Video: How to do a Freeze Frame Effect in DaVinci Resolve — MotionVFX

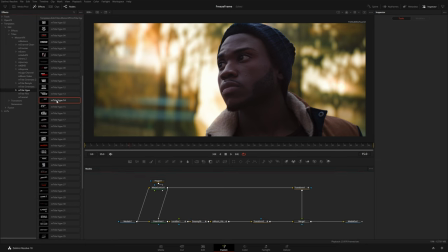And I think I'm gonna use this mtitle hype number 14. I'm just gonna put this over here in empty space.
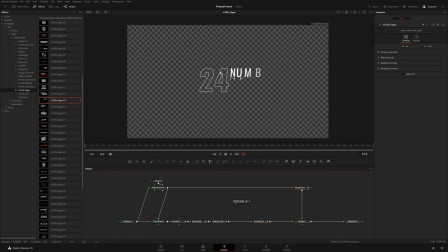And let's go ahead and just drag it into the viewer so we can look at this alone. And I think we're done with the effects tab, so we'll close that.
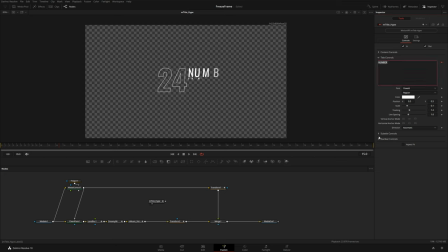All right, so in the title, actually, we're gonna come into the number, and instead of a number, I'm just gonna make up a name here. So maybe we will uncheck the outline so we have the solid typeface. And then I'm gonna go ahead and make it black. For the subtitle, that must be the small part right here.
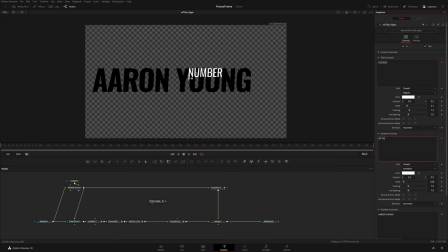I actually just wanna take this out like that. And for this smaller title, I'm gonna just write produced by, and we will also make this one black. And we can move this up. Maybe we'll make this one bold as well. Make the produced a little bit bigger, slide it over. Let's see. All right, let's go ahead and view our media out again. And so I'm gonna apply our title on top of our background effects. So I'm gonna take all of this, move it over and grab the output of our title and merge it on top of the transform. And now you can see we've got this so far. Looks like we need to reposition our text here. So I'm gonna click on the title and go up to content controls, move this over and let's see, maybe scale it down. And actually let's go into our transform that controls our character here and just push him a little bit more to the side.
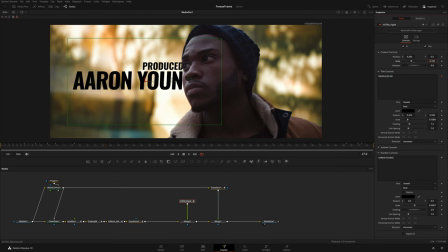Something like that. Okay, and then back over in our title, just gonna figure out where I want this. And if you hit Control or Command G, you can get the guides here and kind of see, you know, if you want this to be more centered.
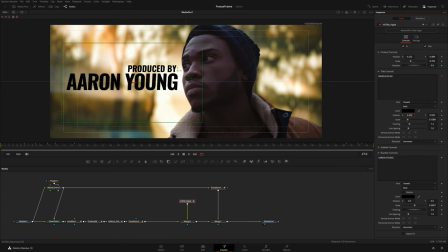And I think for produced, let's actually move this maybe right there. All right, so here's what we got so far. I'm gonna turn off the guide now. I think we also need to add a little bit of contrast to our subject. So after this transform, I'm just going to add a color corrector.
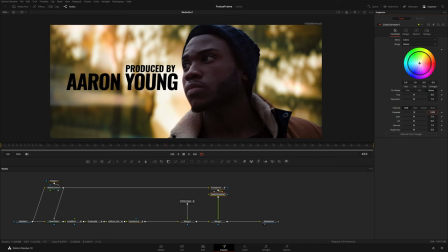And if you increase the contrast, you'll notice that it actually seems to increase the contrast on the entire scene, even though we're only feeding it our subject. This is because the color corrector is also adding contrast to the alpha.
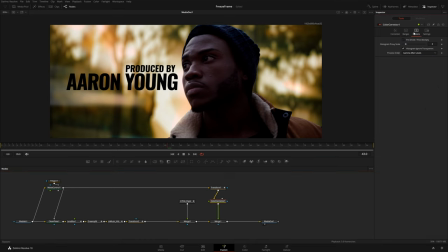And so what we need to do is hop over into the options panel and just check pre-divide, post-multiply.
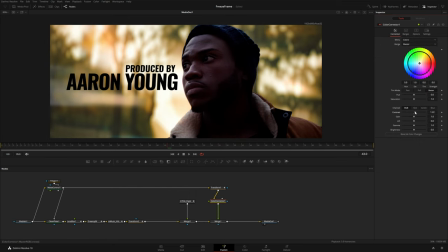And now we can adjust our contrast and it will only affect the subject there. So I'm just going to crank pretty much everything up over here. Let's take down the saturation a bit, make them really contrasty and bold. And I might add a little bit of color, maybe like a this orangish yellow color so that he's a little bit more, you know, monochromatic. All right, so here's a quick before and after.
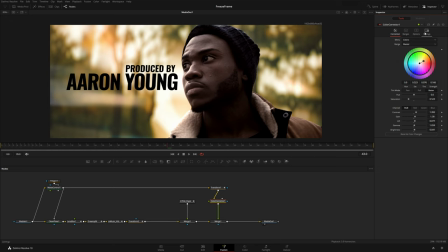And so instead of keyframing all of these parameters, I can just keyframe over here in the settings tab, I can just keyframe blend. So again, I'm gonna go to frame 15, create a keyframe right there, go to the beginning, drop this to zero.
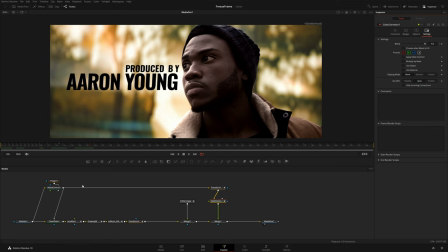Okay, and I think something else that can make this look a little nicer is some camera shake. So let's go ahead and hit shift spacebar and add a camera shake. If you hold shift, you can drop this on a connection like this. And let's actually view the camera shake by itself.
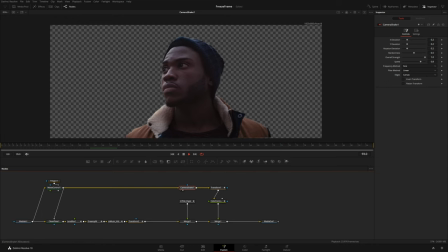Obviously, this is way too strong. So I'm gonna take these, actually, let's start at zero on all of these parameters and just slowly increase these a little bit, maybe some rotation.
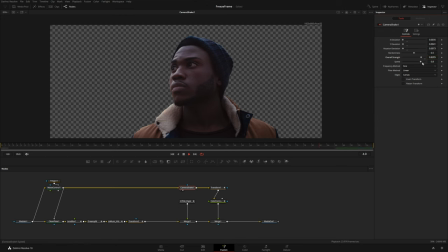I'm gonna take the overall strength down a bit and also the speed, just a really subtle movement. And instead of the sine frequency method, I'm gonna change this to square, and that will kind of give it a more edgy, almost like a stop motion type of thing.
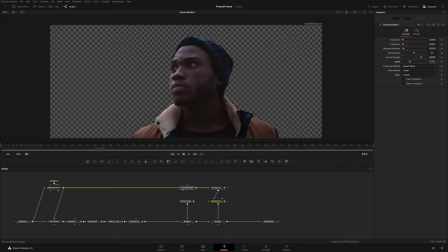Maybe a little bit more rotation and a little slower, and take down the strength.